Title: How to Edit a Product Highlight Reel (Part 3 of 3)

Or you could start wide and either go in reverse or just intersperse close-up shots with your wide shots. I thought about doing that, about starting close up and going wide for a reveal. I like that. But I realized that all of my shots, because of my filming location, all of my shots are pretty much close-ups. And so that just wasn't gonna work. So I decided to, in the very first shot, I decided to just show the name of the product. And then that can work to make people excited for it. Maybe they know about this candle, maybe they've heard about it, maybe they want to try it.
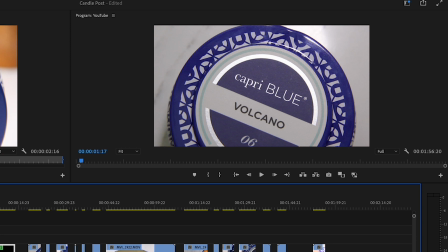5:08 This one is my favorite shot with the name And so that's what I decided to use as my sort of visual hook. I just like how it's a little bit off center. I think it's visually pleasing. So you've started. You picked your first shot. Now how do you decide what even comes next?
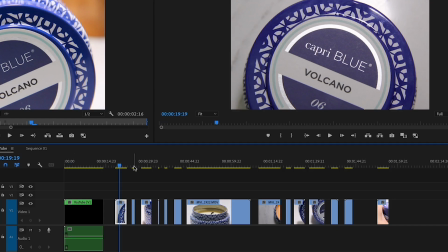5:27 I went through all of my footage over here and I scrubbed
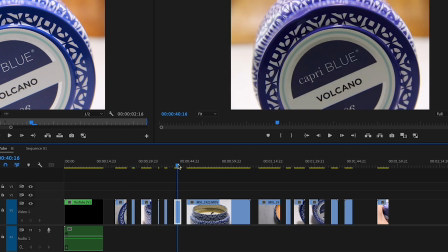5:32 through it and I pulled out all of my favorite shots and laid them all on the timeline.
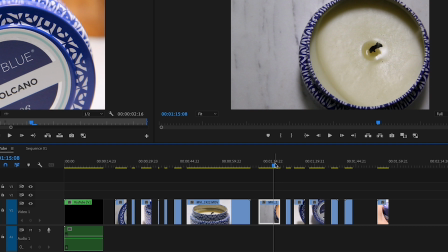5:37 I started to lay them out and playing with them to see what I liked and what I didn't like, what worked and what didn't work.
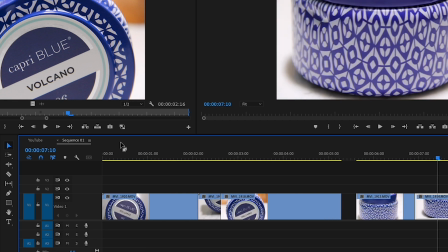5:45 So I'll go over to this sequence here and I'll show you this.
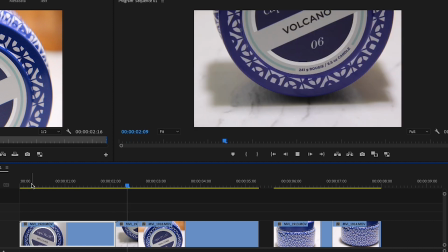5:50 I didn't want to have shots back to back where you could see the name of the candle.
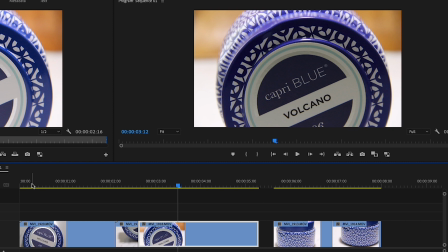5:59 I thought it was repetitive. I thought it took you out of the moment trying to read it over and over again. And I realized I didn't even want the name of the candle in every other shot. I just didn't like how it made me feel when I was watching it.
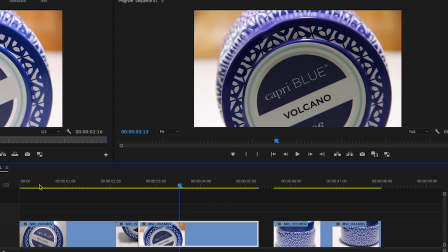6:14 I was busy reading and not getting into the mood of lighting this candle.
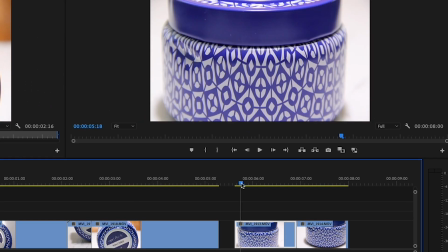6:20 Down here, there's a tilt and there's a pan, and they're back to back.
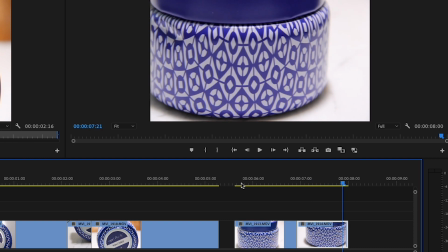6:27 I did not want to put sort of opposing movement like this back to back. It was far too busy, far too frenetic for a candle. A candle is supposed to set the mood and ambiance. It's relaxing. It could be romantic.
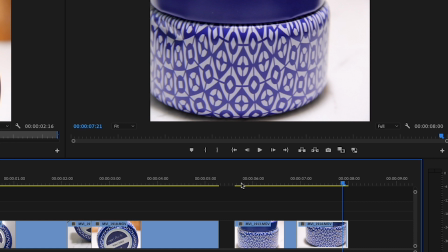6:45 It could be celebratory, but it's not supposed to be busy and active.
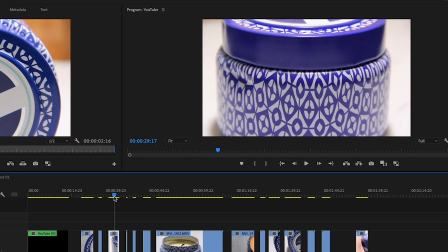6:51 This is where the computer paper really came in handy. You can see there, it added a sense of movement without actually tilting and panning, without actually moving the camera. And so I could put shots like that back to back without it feeling too busy.
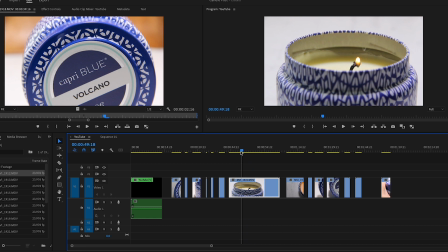7:10 I also played with where to put these shots of the candle being lit and then the flame and then blowing it out. I just decided I wanted that to be at the end. That's kind of the reveal I could have.
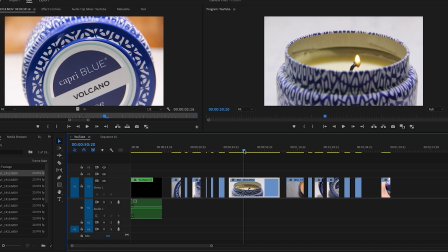7:26 I started with showing the name and then I ended with actually lighting the candle.
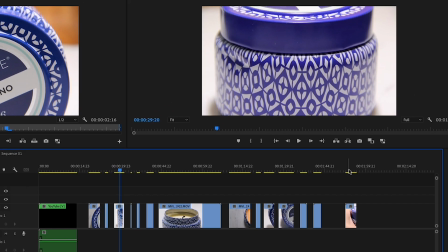7:31 Now I'll show you over here.
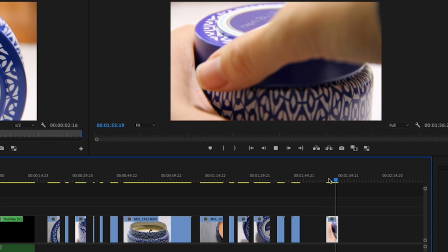7:34 I did record myself with my hand on the candle and then taking the lid off.
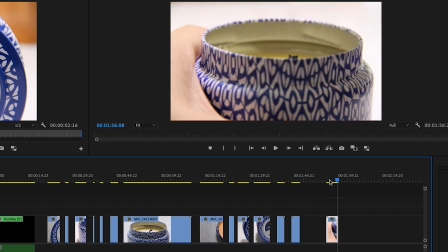7:42 But I thought my hand just kind of looked like a giant mitt.
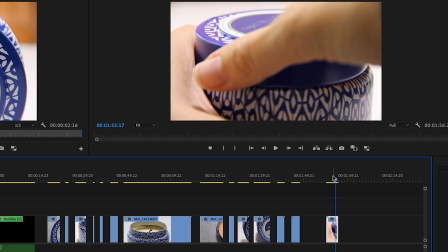7:47 And it just wasn't as elegant as simply showing lighting the candle and the flame flickering.
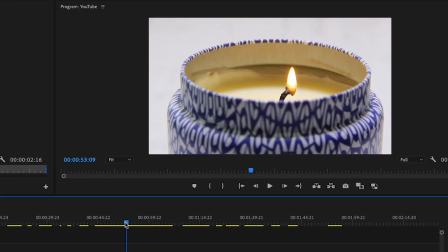7:56 Over here you can see a pop in the flame. Pop. That was just a happy coincidence that lined up with the music. It turned out to be one of my favorite moments in the highlight reel.
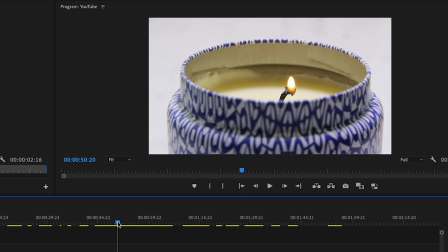8:14 I just laid that out on the timeline. I put the music under it. And when I played it back, it was close to a beat in the music, but not right on, not lined up perfectly.